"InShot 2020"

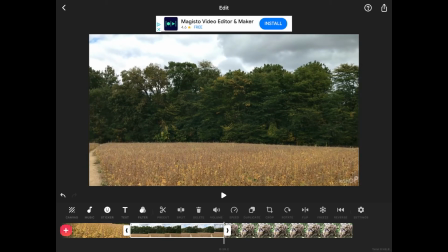Now it's 14 seconds. I'm gonna trim it down to around 10 seconds.
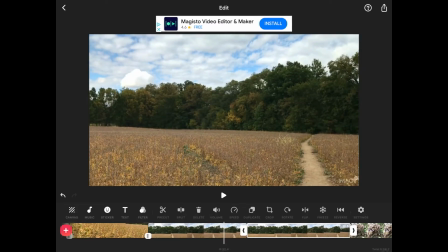Let's see what we think of that. Move backwards, buddy. Ooh, looks like I just duplicated it.
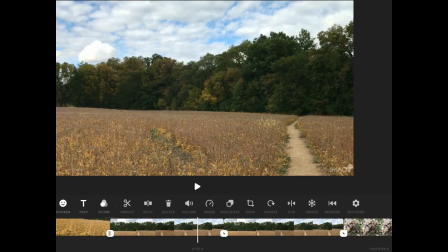Didn't even mean to do that. So I'm gonna click on the second one. I'm gonna hit delete.
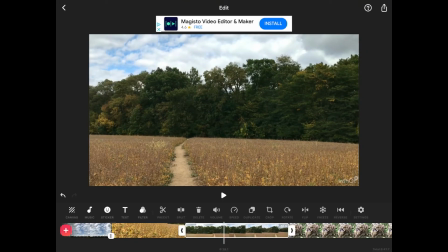Yeah, so it looks like anytime you're on a clip and you hit this duplicate button, you see how it just added a second one at the bottom? Yeah, don't do that.
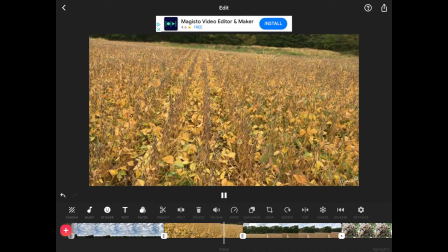Unless you want to do that, which I don't. So let's watch it. Crossfade.
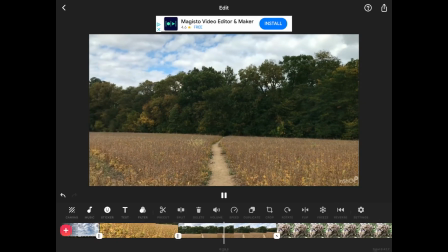There's the path that I walk down that takes me into the forest.
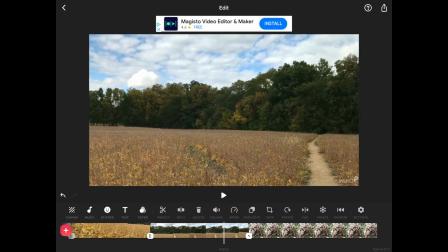I'm gonna go with that one. Now, after this, we have a really good shot of this old rotten log.
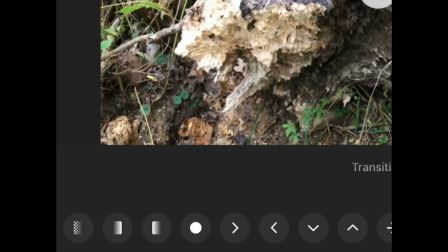So, to add a crossfade, click on the square. Woo! That looks decent. I like the 1 second transition. Click on the check mark.
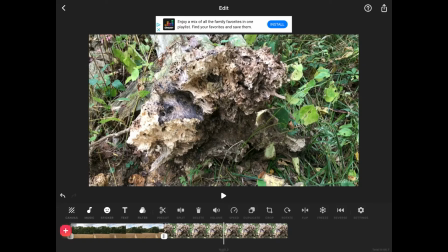And let's see how much of this log we need. How long is this clip? Is it going to tell me if I click on it?
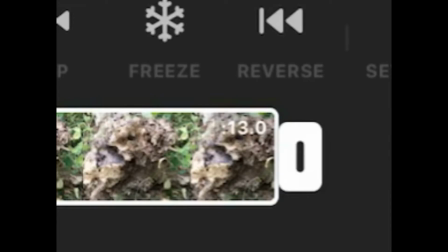13 seconds. We do not need 13 seconds of this.
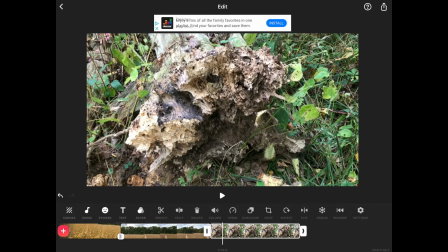So I'm going to shorten it to like 9 and see what do I think. Yeah. And we want just enough to appreciate like the really crunchy texture of this dead tree.
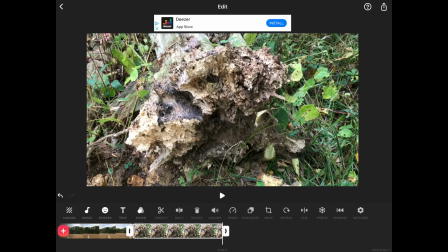Textures are a really important part of art, and that is just so gnarly looking, I wanted to include it.
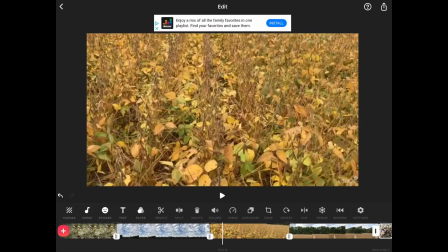So this is just my short little section What do we have so far?
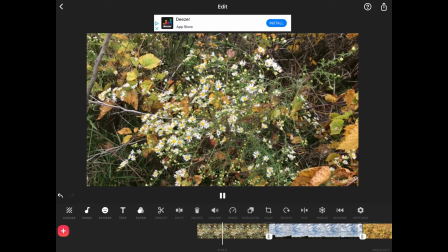Opening shot with the flowers.
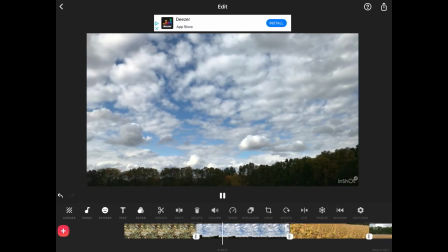Then pan of the sky. We're panning where? Left, that's right.
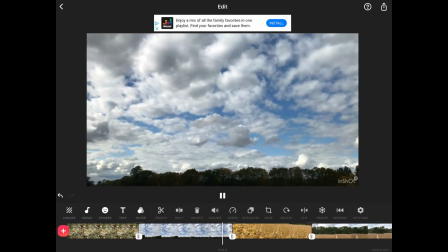Ha! We're panning left, that's right. Stupid joke. That's okay though. Here comes up the row of beans.
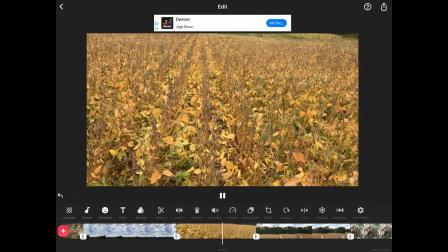I love the sounds of the frogs.
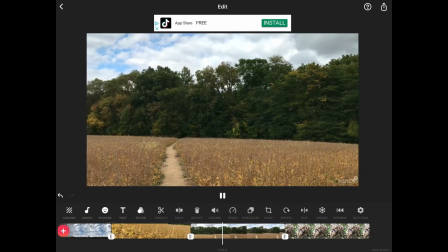Then we pan across the entire field, or most of it anyway, with those gorgeous trees in the background.
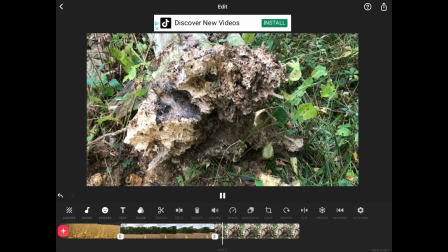Then we have our shot of the log.
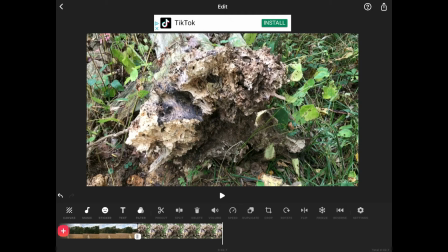That works. Now, do you remember how I said I didn't like it? That we couldn't crossfade at the beginning or at the end. I found a way to cheat. Click on the plus sign.
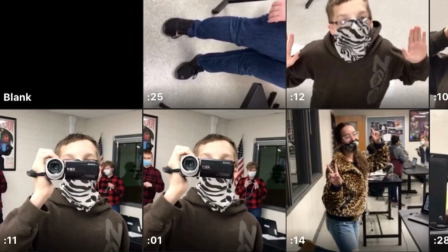Go to my videos. I downloaded a piece of black, it's like a black computer background screen.
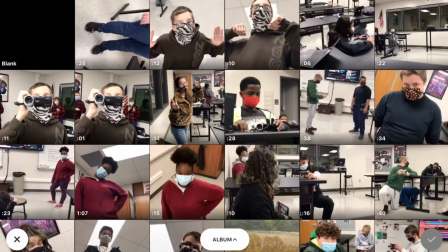Look at these weird faces. You're gonna see this video soon. But I'm gonna click on my plain black video and I wanna add it.
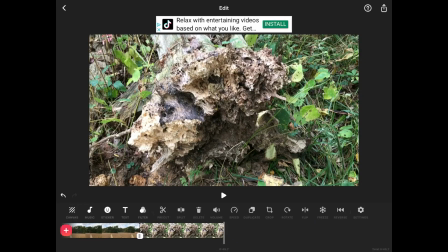So I added the black to the beginning, and guess what I'm gonna do? I'm gonna add it at the end as well.
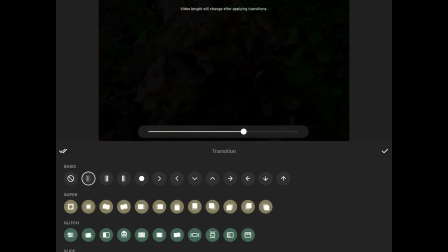And then click on the white dot, change it. And for this one, for my fade out, I want to make it as long as I can.
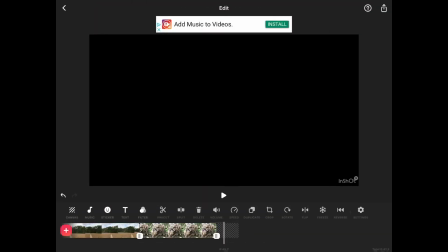So in this case, it's going to make it 1.5 seconds. Can I make the black clip longer?
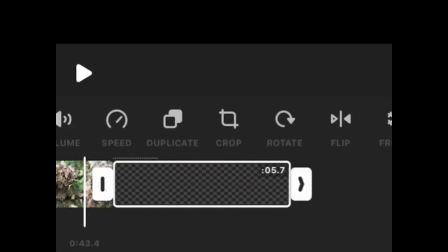By clicking on it.
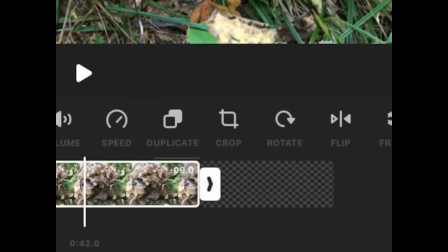So
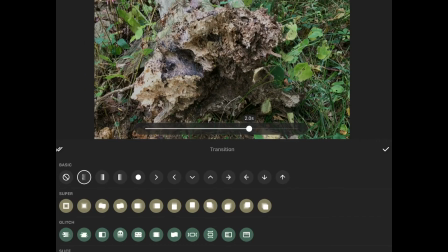can I make that transition like a 2-second fade out? How far will it go?
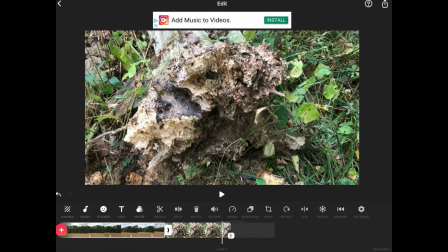Will it go for like almost a 3-second fade out? Which would be really cool and dramatic. Let's see if it works. I want a slow fade. So we added the black at the end.
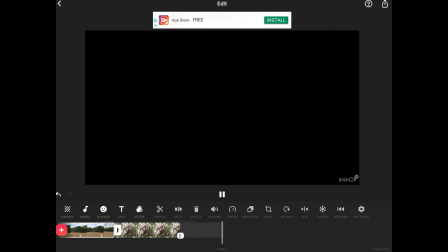Yeah, so we could have one. And then we're gonna go back to the beginning.
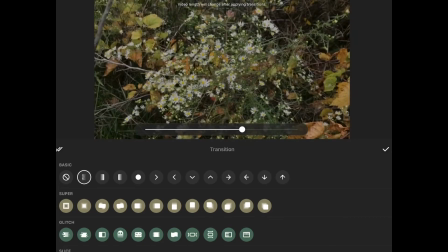Click on that transition. Always the crossfade. How slow can I make this?
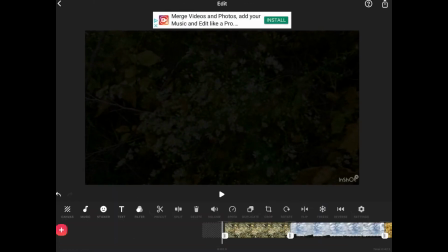That's a good time. I don't need the fade in to be all as dramatic.
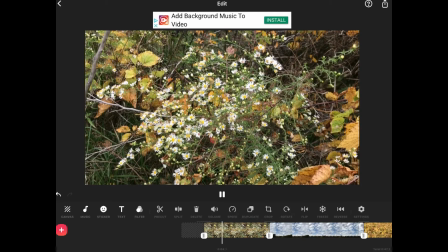Yeah.